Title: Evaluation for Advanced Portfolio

For my advanced portfolio, we were given the task of creating a music video for an unsigned artist alongside two ancillary products, the digipack and the advert, which would help promote the video. The unsigned artist for Fork & Knife Productions was Sylvia Ella Kensington. This evaluation documentary will allow me to explain and answer 4 questions as to why we made certain decisions. Question 1. In what ways does your media product use, develop and challenge conventions of real media products?
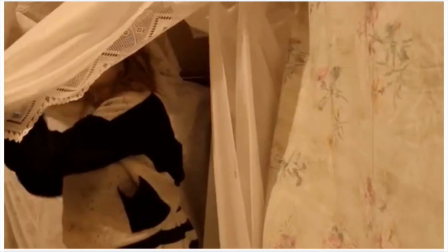28s
In total, we created 3 media products, the music video, a digipack and an advert.
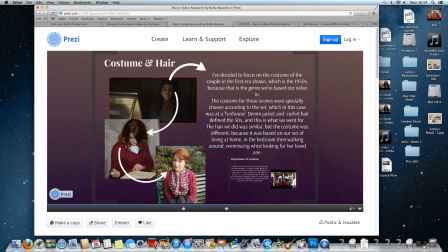34s
In order to construct this music video, intense research was needed for the conventions of a music video, especially within our chosen genre, which was acoustic.
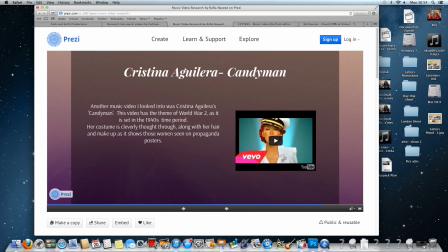43s
We looked into the mise-en-scène, costume and hair and makeup.
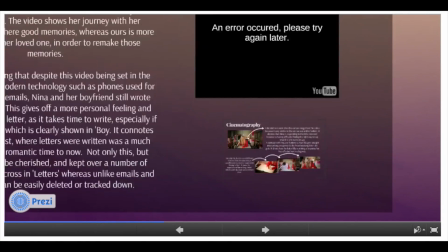47s
In Nina Nesbitt's music video for Boy, the use of her cinematography inspired us to use similar shots to show the same thing.
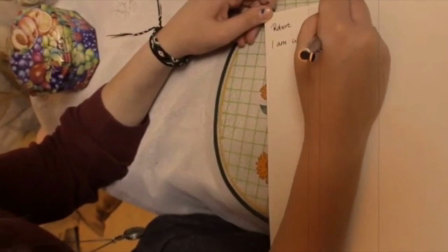53s
We used long shots, close-ups and pans to show the actress writing her response, connoting the importance of this to the audience.
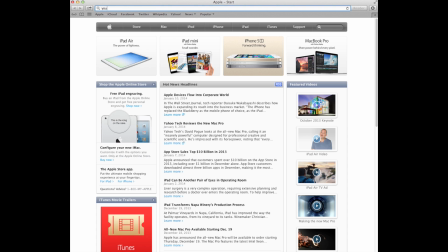60s
We decided to look into Justin Timberlake.
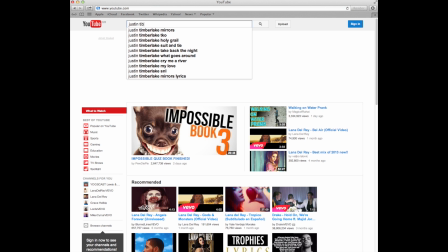63s
Despite him not being a part of the acoustic genre, the use of 3 separate time periods influenced us with our two different time periods,
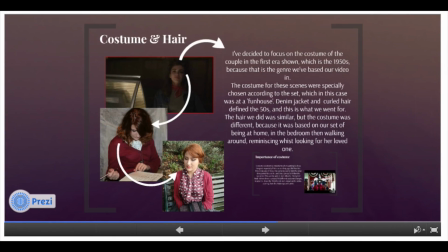72s
therefore challenging the use of acoustic videos. We developed not only the mise-en-scène seen in Boy, but also the use of hair and makeup.
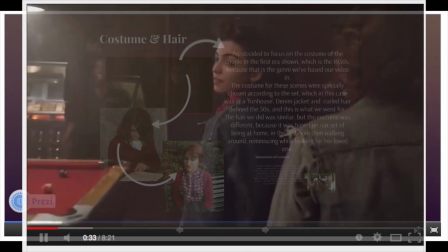80s
The first era presented in mirrors is expressed through the denim on denim and curled up hair, conveying the funhouse era.
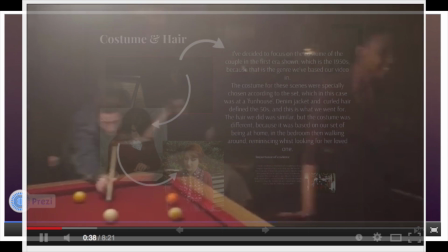86s
We went for a look which would help convey our narrative much clearer.
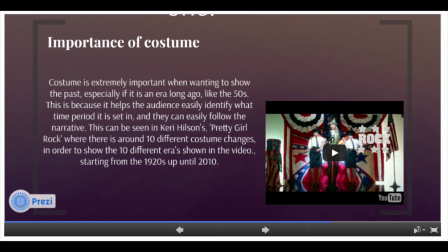90s
The importance of costume is expressed through Kerry Hilson's Pretty Girl Rock, where in each era she has a different costume to make the narrative much stronger.
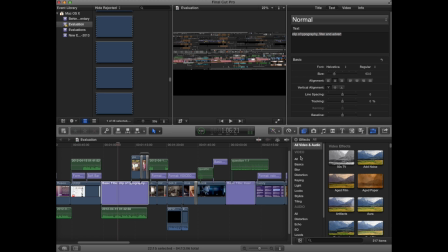99s
The use of this convention in many music videos is usually seen through costume and filtering. We use Age paper as our filter in letters. Similarly, in order to have this link with the advertising
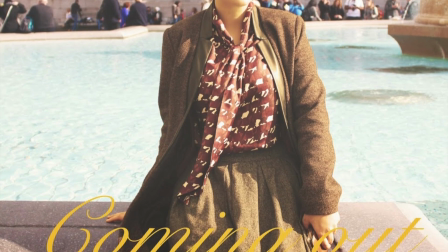112s
products, we used a sepia filter on the actual advert and used a filter on the typography on the front cover of the digipack.
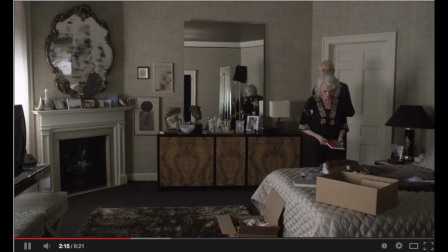120s
We created a media prop which would be present through the 2 eras shown in letters.
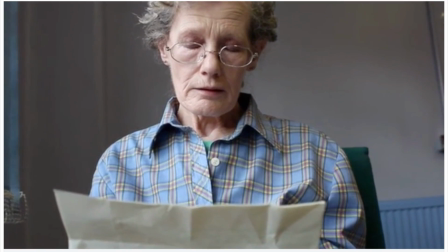125s
Justin Timberlake uses a red notebook which allows the audience to understand that the main character's memories are within the book,
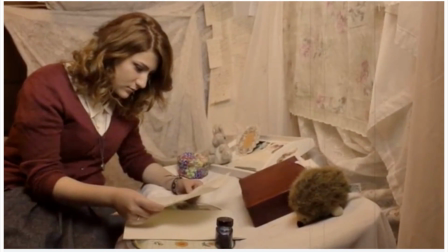132s
whereas we used a red box filled with all the letters sent between the 2 characters.
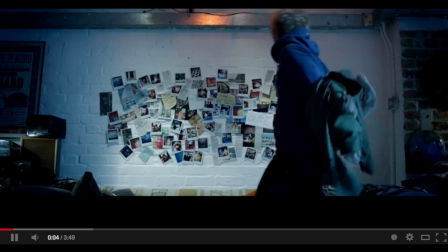137s
From my research, I had realised that acoustic artists such as Ed Sheeran and Nina Nesbitt would use themselves to project their story.
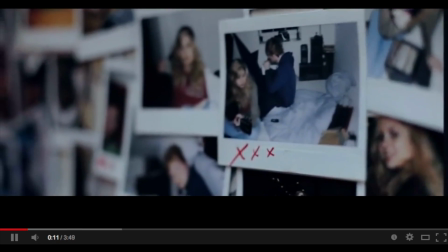145s
As seen here, past pictures suggest that this song is about previous relationships which Ed Sheeran has been a part of.
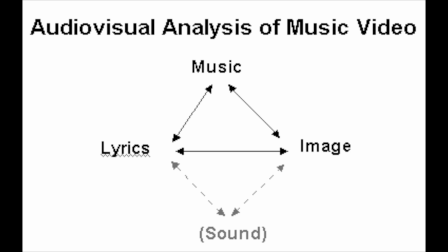153s
Therefore, we decided to challenge this convention as the audio of letters projected a narrative. We decided to follow Sven E. Carlson's theory of audiovisual poetry. We created a simulated experience which Michael Shaw concludes music videos are, as we followed a non-performance music video.
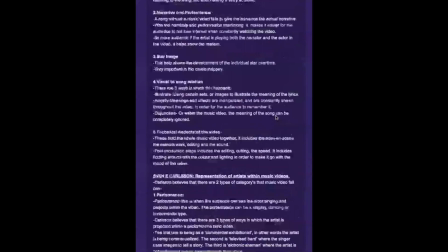171s
Due to our music artists not being available to shoot for the music video, we developed the conventions of an acoustic one.
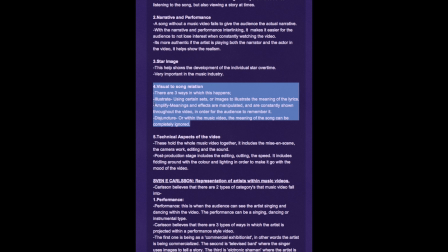177s
Following Andrew Goodwin's star image theory, the actress we used allowed us to create a story for her.
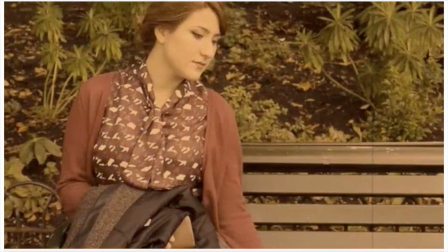183s
From this specific part of the music video, the audience understands this character is reliving the pain of Sylvia's.
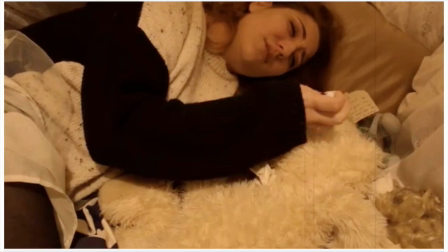189s
The contrast of the 2 emotions help connote how the actress really feels.
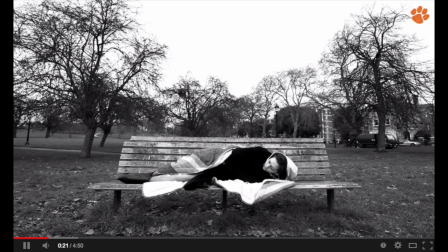193s
Ed Sheeran himself has used audiovisual poetry for one of his well-known songs, The A-Team.
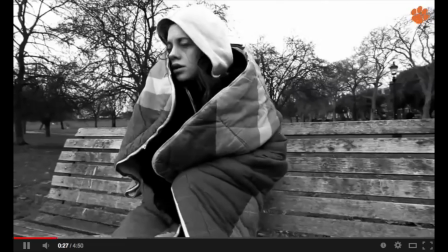199s
Here he is not present, but instead he has created a character which he had incorporated from real life.
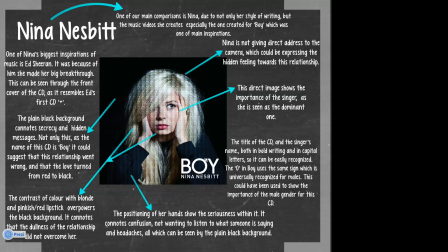206s
From my research on digipacks, I decided to develop the conventions of existing ones, such as Nina Nesbitt and Ed Sheeran.
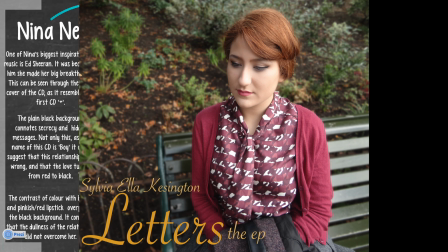214s
Through challenging the star image theory for this genre, I used the actress instead of the artist in order for the story between all 3 products to connect.
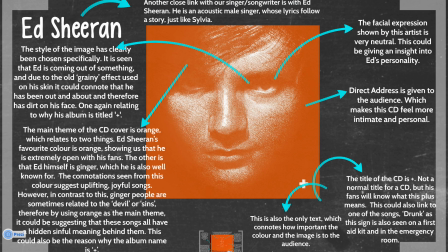222s
Both these artists use extreme close-up, where one is giving direct address and the other is not. There is the use of block colour, black and orange, which I wanted to challenge by using the natural background, but blurring it out so that the focus could be on the actress. We challenged Laura Mulvey's male gaze theory. Male gaze can be viewed in 3 stages: how men look at women, how women look at other women, and how women look at themselves.